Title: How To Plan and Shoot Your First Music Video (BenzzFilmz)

Hey, what's going on? Welcome to BenzTV. If you're new to the channel, go ahead and please subscribe. Hit that bell so you can get some notifications for new exclusive content. In this video, we're going to talk about how to create your first music video. A little about gear and we're also going to be talking about video treatments. Pretty much planning out your shoots before going out into shooting. Now, let's roll the intro.
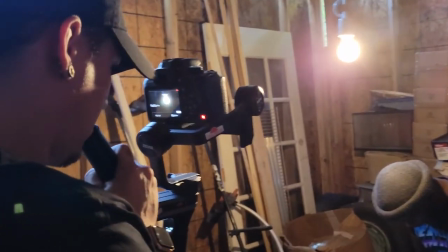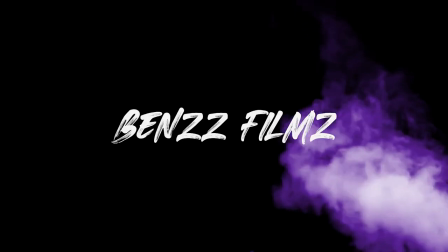A little about myself. I've been doing photos and videos since i was 15 i started working with fitting sky photography which they taught me a lot of the technical stuff when we're
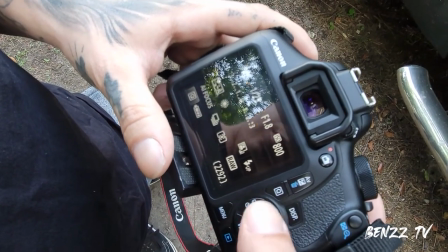talking about you know shutter speed or iso or white balance and all that stuff which i'm gonna go a little bit into today i'm not gonna go too much in depth but i'm just gonna give you the recipe and what you need to make your videos crisp then from there at high school i was in the media broadcast class where i started doing a lot of editing and i learned how to use final cut pro then from there it's just like i i was taking this as a hobby a year from now it's actually became a business of mine which i'm very
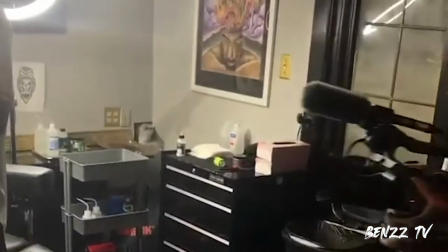happy to have started and i'm in a well place you know i'm saying i'm doing what i love and this is another part that why i'm doing this is because i know a lot of kids out here a lot of people that are talented here in augusta where i'm residing at where i shoot most of my videos at i want them to stand up and create more content out here like it's possible you know i know how it is to feel like it's not possible but you know it really takes somebody to really like go against the grain and be like you know let's go ahead and make this happen and just getting up and doing it you know i'm saying that's enough about me and let's get on with the video all right so number one the first thing you will need is a camera it doesn't matter what kind of camera you got i shoot i started shooting videos with a laptop you know saying with a lip with the front camera of a laptop and it was horrible but that's not the point the point is actually taking the videos taking your shots putting them on post and working with them and creating it in a video editing software once
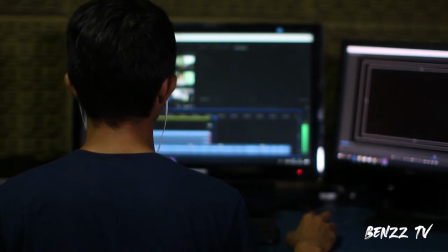you put all that footage into a video editing software and know how to work it and use it better there's no possible way that you could get any worse you just get better and better and better as you keep going use your cell phone your cell phone
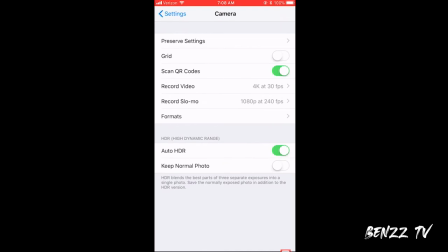nowadays got 1080p you could change your frames per second on your phone most of the times and that makes a huge difference on image quality if you really pay attention to a movie video that is
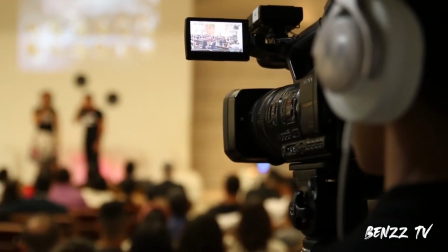shot at a TV station anything shot for sports if you keep watching it and you keep working with frames per second you're going to see a lot of huge differences. And for example, like my iPhone, you could change the frame rate.
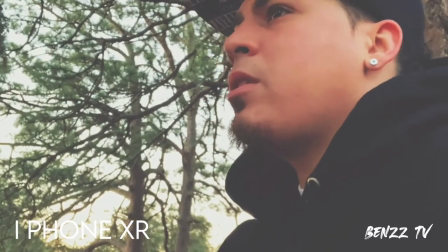I even have a video of myself that I shot with my phone doing my music stuff and I have nobody to shoot it for me.
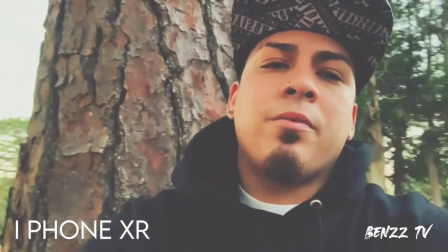So I shot it myself and I'll leave a link in the bottom so you could go ahead and check it out. Let me explain a little bit about frames per second. When you're shooting at 24 frames per second, 124 frames per second pretty much mimics this real life movement right here right now I'm shooting this video
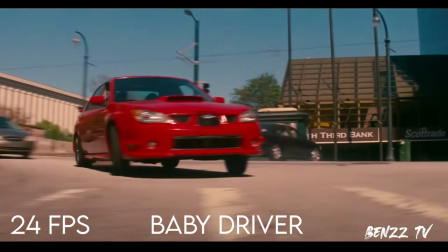at 24 frames per second at 24 frames you will feel like the
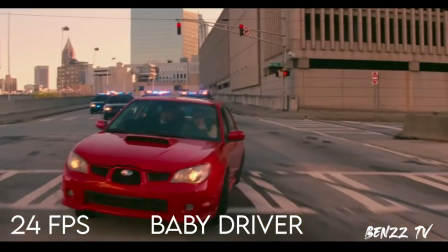picture is looking more cinematic because that's what they use in movies now when you're
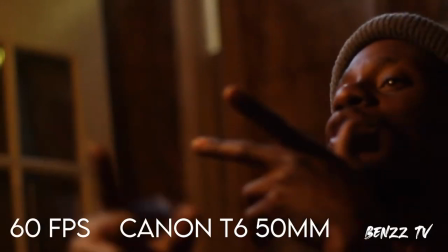shooting one second at 60 frames it kind of gives the picture an all-natural look it doesn't feel normal well I seen them use 60 frames per second
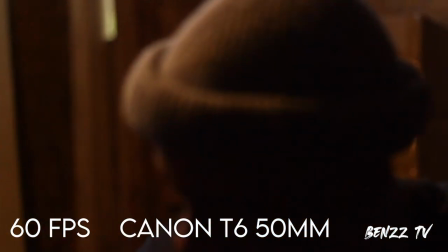when somebody is performing on a video and then slow it down but I think the only reason why you should even be use at 60
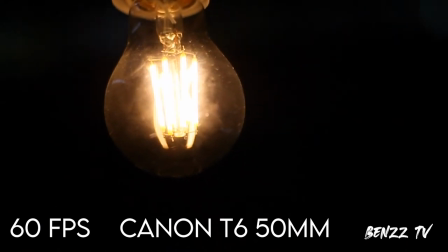frames per second is to slow down b-roll and to slow down anything that you will want to slow down in later in post. Now the only reason why I'm telling you to slow things down at 60 frames because it's impossible to do at 24.
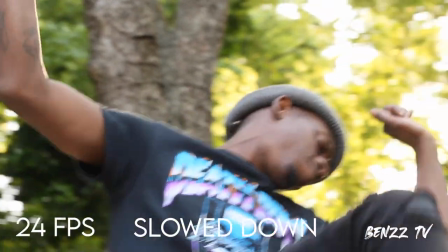It's possible but it's gonna come out choppy. It's gonna come out like you know like a robot like in pieces and stuff and you don't want that.